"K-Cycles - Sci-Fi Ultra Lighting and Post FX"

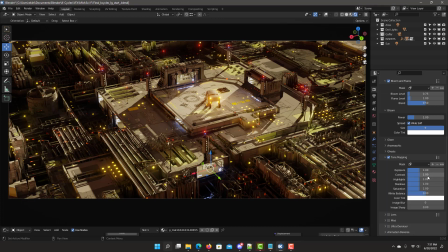So next step is adjust tone mapping settings, increase the contrast, and then we can duration,
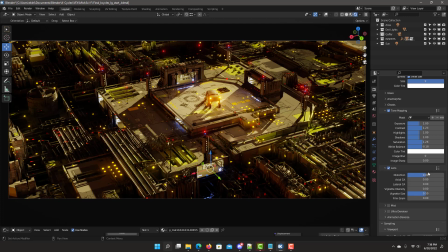the white balance. And we can add some lens effects, distort in the negative direction to give it more of a faraway look, slightly negative, slight chromatic axial aberration, get a little bit more of a cinematic look,
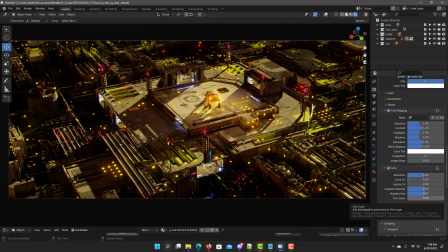and let's add vignetting. The next step is to add mist.
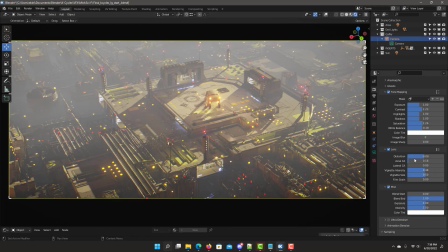Look at my settings by enabling mist, and then in the camera, make sure to enable viewport display of mist.
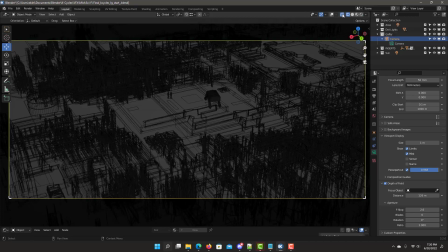And you can go to wireframe mode, go to viewport top view.
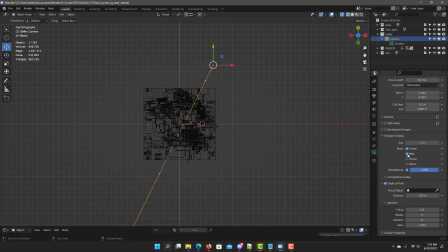You can see where the beginning of the mist scene is by going to the world settings, to starting at 37 meters, which is that area, and ending at 224 covers the end of Sci-Fi scene,
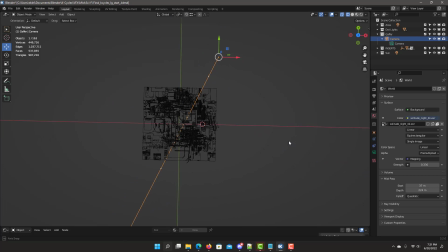or your top view, to make sure that it encompasses the mist across the whole scene.
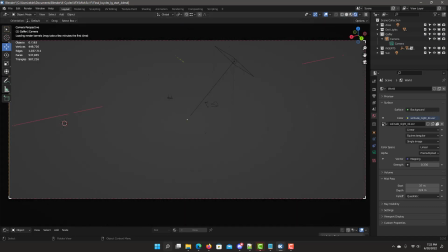Let's go back to camera mode and adjust some of the mist settings.
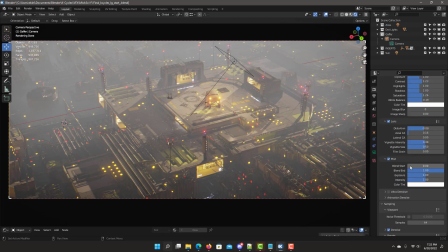Adjust the start,
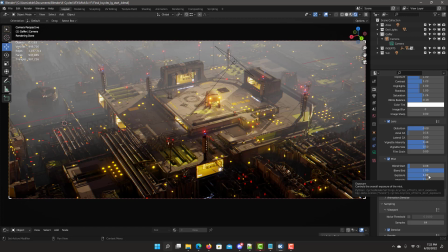the ending, some exposure,
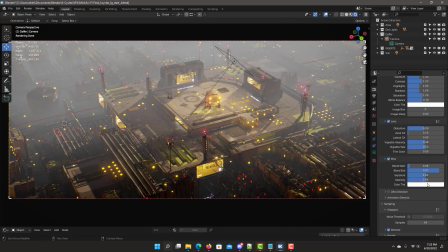and the intensity of the mist. And finally, let's adjust the color back to the sunset yellow tone.
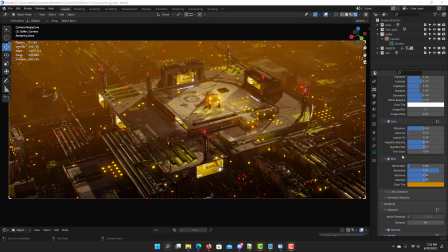So after you've done your PostFX, always go back, good to review your settings you did on the light groups. Looking at the scene, I still think that the med labs are just too bright for the rest of this scene.
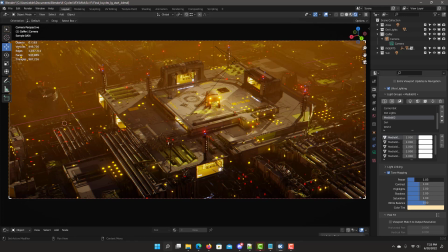I'm going to tone it down. That looks better.
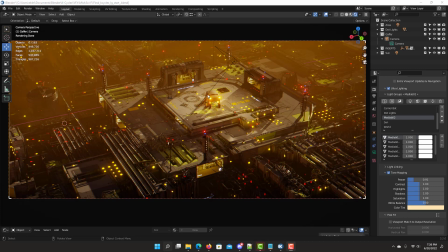Still like to give a little bit more light into the pot by adjusting the area light group.
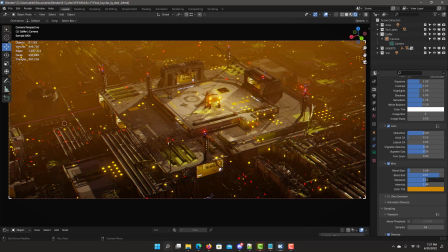Maybe add a little bit more mist or fog to it. When you're done completely with light groups,
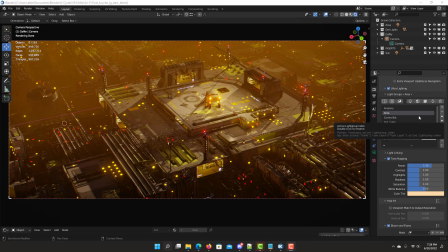one of the options that you could do is put the light group tone mapping back into the lights by using the added new feature called Apply Tone Mapping to Lights.
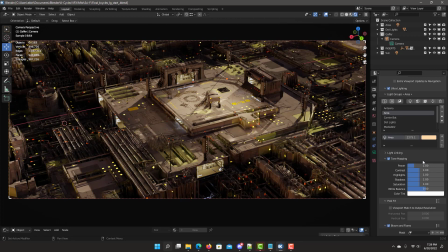Select that option and it resets all the tone mapping for all the light groups.
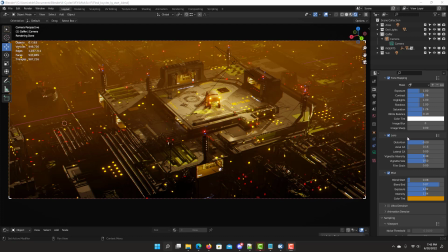And after our final tweak, we'll do our final render.
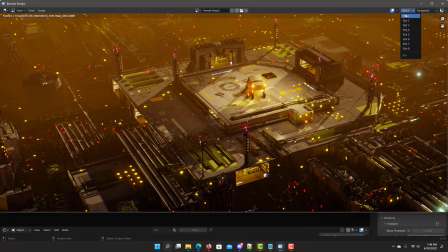It's done. Let's compare that to the original. So it definitely is quite a big of a difference.
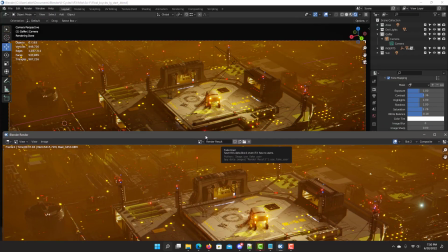And as you can see, it perfectly matches the viewport.
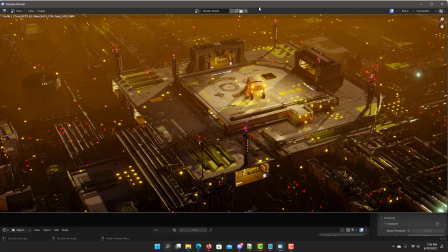With properly used tools, you can really speed up your workflow to create amazing lighting without having to re-render. Thanks for listening.